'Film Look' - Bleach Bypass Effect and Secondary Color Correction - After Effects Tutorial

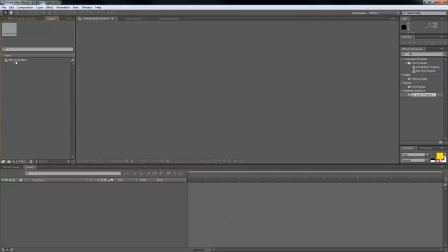(0:10)
Hey guys, it's David McNichol here with another boss tutorial. Today we're going to be looking at a bleach bypass effect in After Effects and see how we can create a more film style look with our footage.
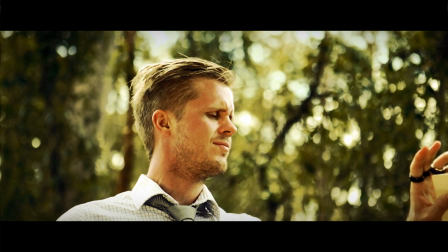(0:23)
So here's the footage with the effects applied, and then this is the raw footage.
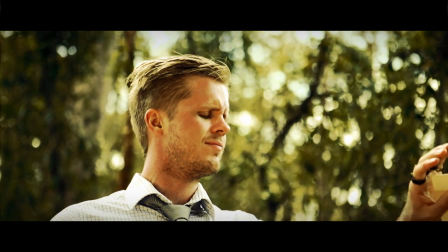(0:30)
As you can see, the effect makes it more film-like and less kind of home footage looking. But just before we get into it, if you wanted to download the footage and project file,
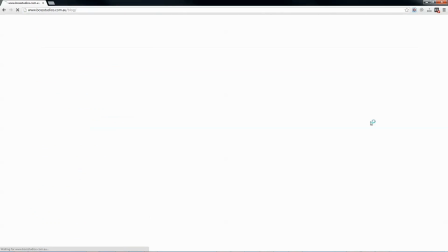(0:44)
just jump onto my blog.
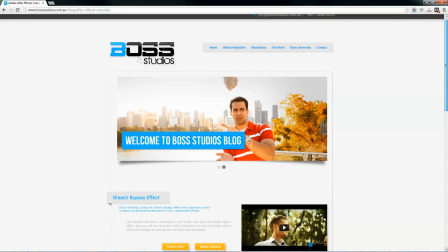(0:48)
The link is in the description, and we could just Google search Boss Studios blog.
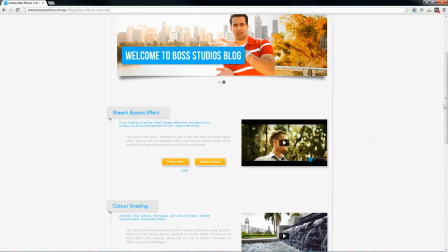(0:54)
You'll be able to find the footage and project file.
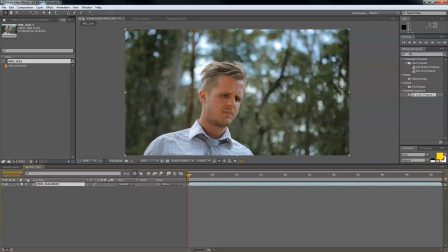(0:58)
Okay, so let's begin. Let's drag this footage into a new composition there. And straight off the bat, we could try something. Make it look like it's been filmed with a super duper lens, or, well, it's officially known as that,
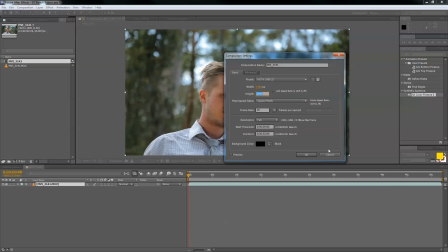(1:15)
but more sometimes called an anamorphic lens, but we won't get into that.
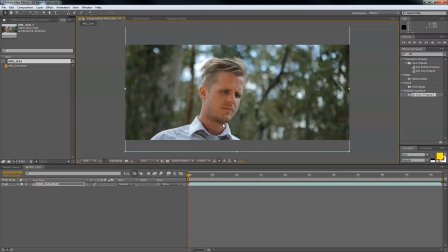(1:21)
Just give us more of a widescreen look if you wanted. People kind of, you know, automatically kind of associate that with film, so that's kind of a step forward in the right direction sometimes with our film look, whatever you want to do.
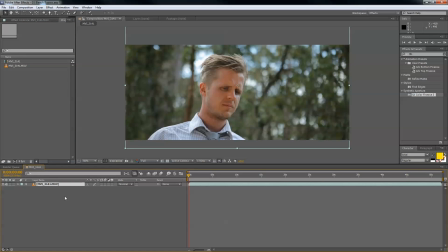(1:38)
So this effect, the bleach bypass effect, isn't just an effect just chucked on. We'll actually have to create a few layers to kind of get the desired look. So first, Control D to duplicate the layer.
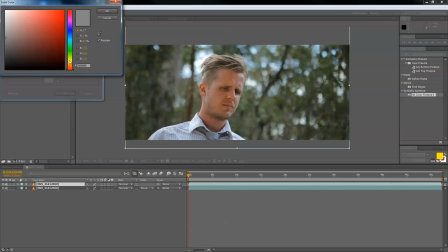(1:54)
And then also we need a new yellow layer, yellow solid.
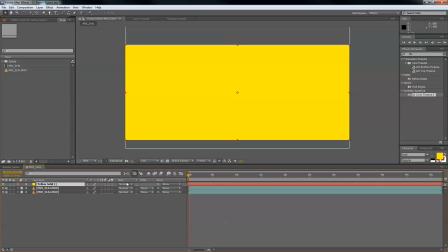(2:06)
So basically what we're going to do here is we're going to get this color information of the yellow and overlay it
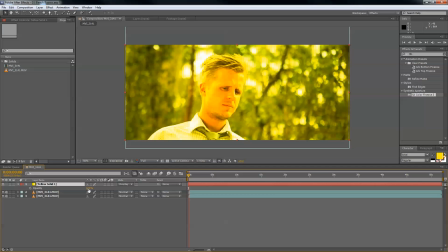(2:15)
on the footage. So let's press T for opacity and bring that down a little bit.
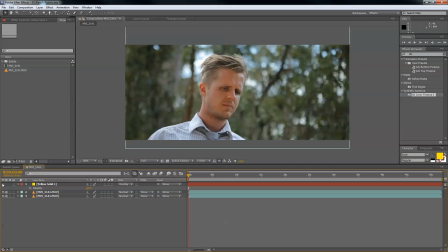(2:21)
So you can kind of see we start to get that kind of yellow feel.
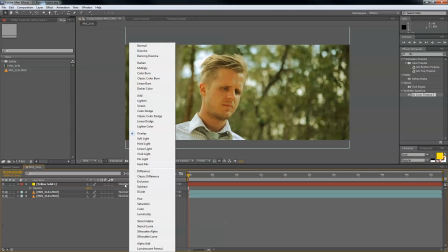(2:26)
So basically these transfer modes, if you're not quite sure, it's just basically how a layer reacts with another layer within the composition. And so this one here is just affecting the layer below, and she's going to overlay its color information onto this.
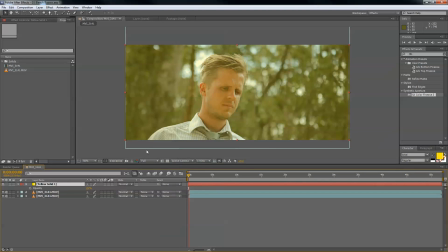(2:44)
So it looks a lot nicer than just taking down the opacity. If you change back to normal, like a normal layer, we just got the opacity down, it just kind of looks weird. So if we use this overlay, we get it like the blacks will come through a lot nicer and look a little bit more professional.
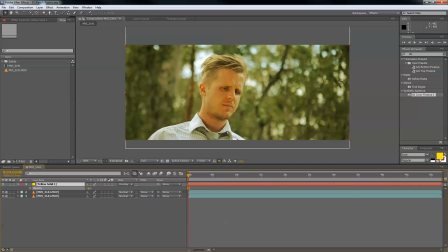(3:01)
So that's that. Starting to get, I'm going to add a little bit more yellow here. Now, for the actual bleach bypass effect, we use these two layers here, and what we're going to do in this layer, we're going to crush the blacks
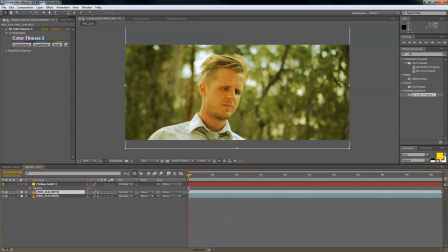(3:20)
kind of too far, and in this layer here, we're going to bring back the color information to make it look a little bit nicer.
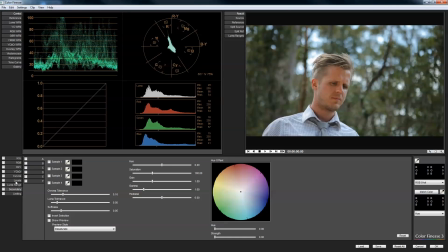(3:30)
Let's kind of jump into that and have a look. So the levels,
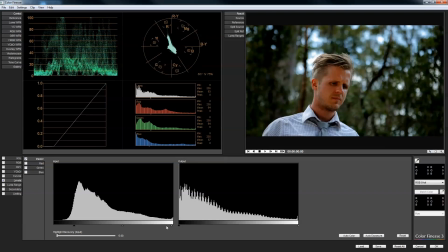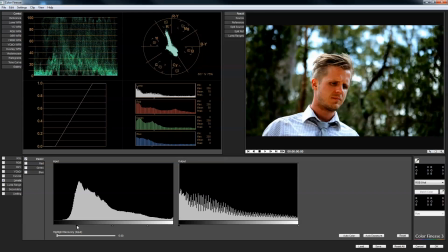(3:41)
so we're just jumping in here and kind of taking it too far, almost. It looks bad.
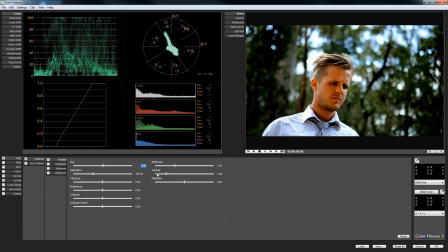(3:51)
Let's bring that back. So jump in the hues and change. So his face looks a little bit more human-like.
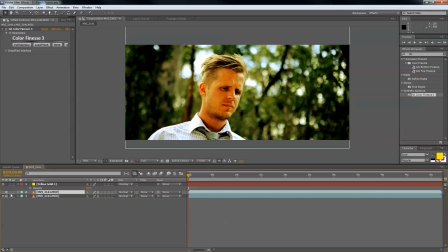(4:02)
So that's obviously not doing anything because we've got this layer on top. So you can see that now. So if we were to change this transfer mode to color and turn this on, we'll see what happens.
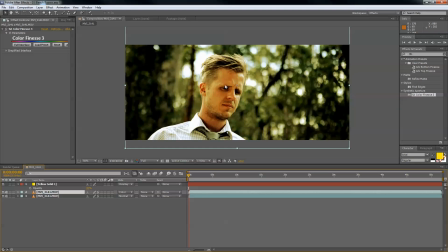(4:16)
Is it kind of brings back the color information of the footage kind of where it should be, because nothing has happened to this layer. So that is a little bit confusing, but I'll show you a little demonstration here.
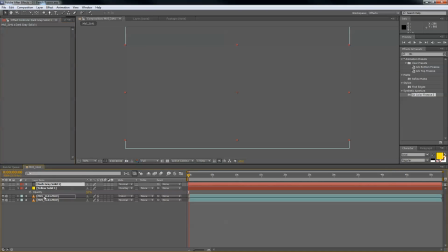(4:36)
If we put in the grey layer, turn these layers just so you can be sure,
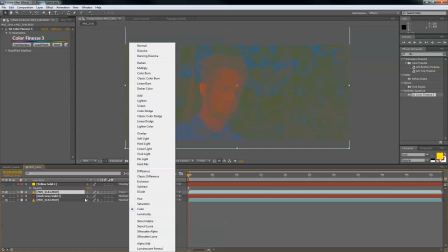(4:44)
the colour of this layer is being projected down the layer below it because we're using this transfer mode.
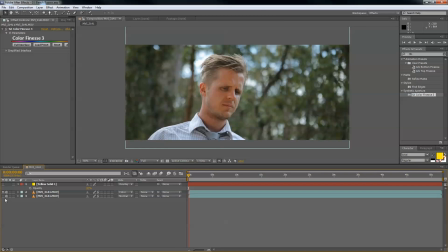(4:54)
As a consequence, if we do that onto the layer below, we kind of get this
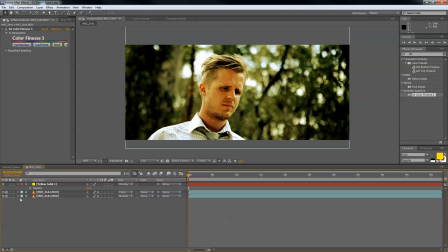(5:02)
more natural looking footage. So you can kind of see it looks kind of cool. Now I think
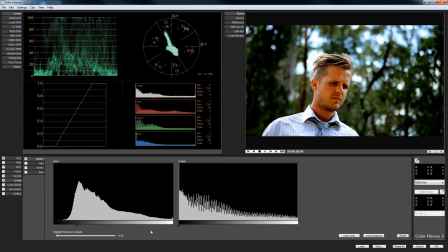(5:11)
want to refine that a little bit now, having put that on. I want to kind of brighten this kind of underneath.
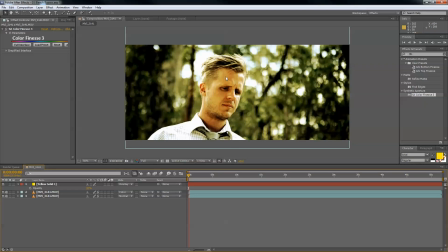(5:22)
So there we go. This kind of nicer, kind of hot washed out look. And so now that basically that layer is done. So really just kind of tweaking this layer here.
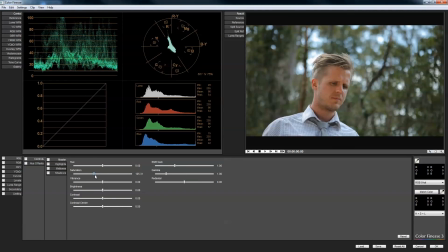(5:40)
Now we want to make the colors maybe pop a little bit more.
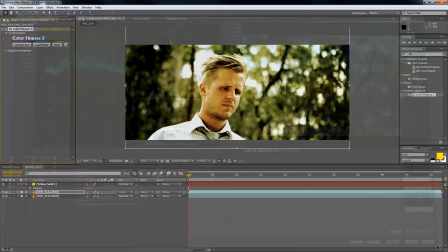(5:49)
But it kind of has, as a result,
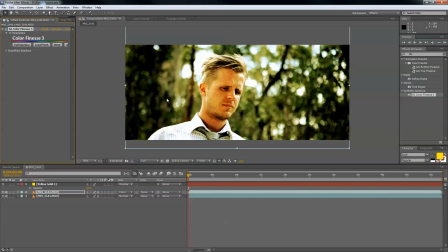(5:54)
our greens are starting to look a little bit too green for our washed out hot sunny day. Looks more like we're in a rainforest where it's nice and cool, but we want it to kind of look hot and steaming.
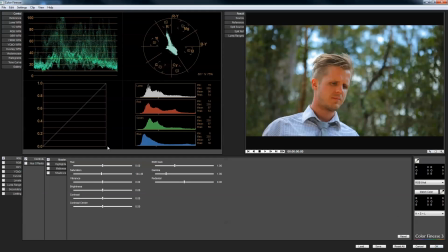(6:08)
So in here, Color Finesse has this cool little
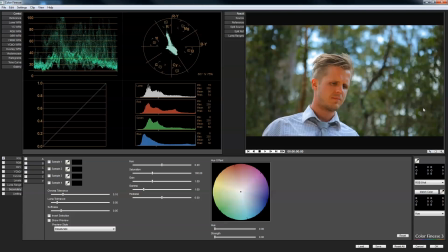(6:13)
section called secondary, where basically you can select colors and color correct just those specific colors. So we're gonna just color correct the greens and leave his face and shirt alone.
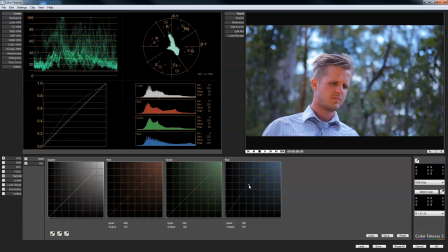(6:27)
But before we do that, I want to jump in here and add a little bit of blue. Might look a bit strange, but bear with me.
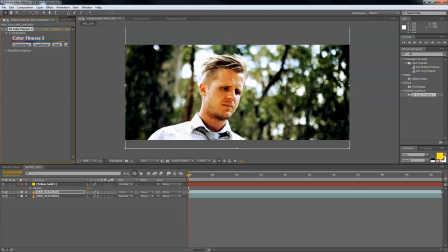(6:34)
So I think it just adds a little bit more depth and a bit more interesting look than just the yellow. We'll take it back and go forward again. I think that's kind of cool. Maybe take the blue, add a little tiny bit.
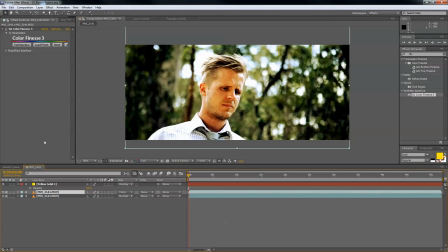(6:50)
It's too much. Okay. So like I was saying, let's jump back into this color layer, this color finesse,
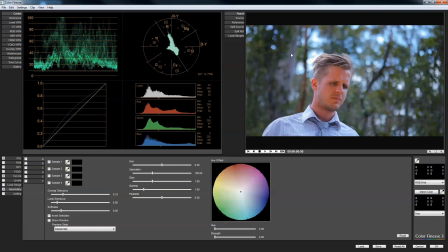(7:00)
and let's jump into secondary and start selecting the green colors so that we can bring out the saturation and maybe add a little bit of a yellow tint to the greens so we can kind of get the look
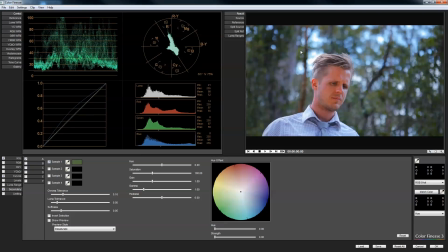(7:14)
that we're looking for. Now one way you can do this is just select a color, the green. And I think this down here is to help us out, kind of realize what we're
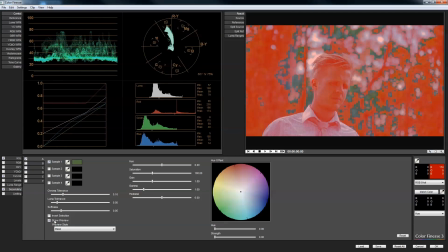(7:30)
selecting, but I kind of find it kind of too confusing and a bit weird.
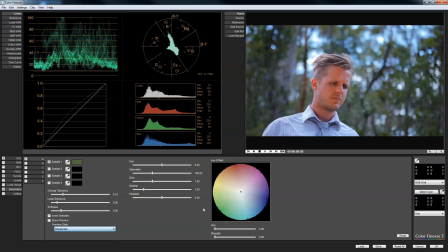(7:36)
Doesn't really show anything, so I just leave it off. And what I do is I come over here and just crank the hue and the saturation.
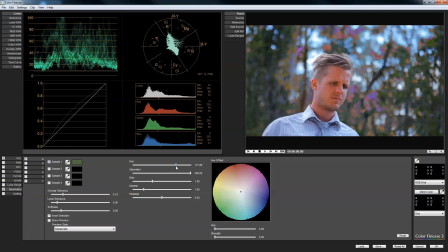(7:49)
And up here you can start to see that these purples, let's get a color we can really see. Yeah, like these blues and pinks, they're the colors that we're affecting. I find that a little bit more easy to use than this down here.
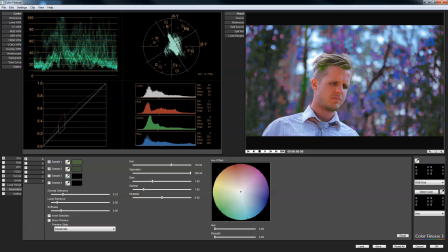(8:07)
So we'll just go through and select these greens until basically we can't see any green anymore. It's just like all this colored. It's going to spill over into them a little bit, but that doesn't matter because we're just going to change it to a yellow color. So if there's a little yellow in his hair and down here, it doesn't really matter.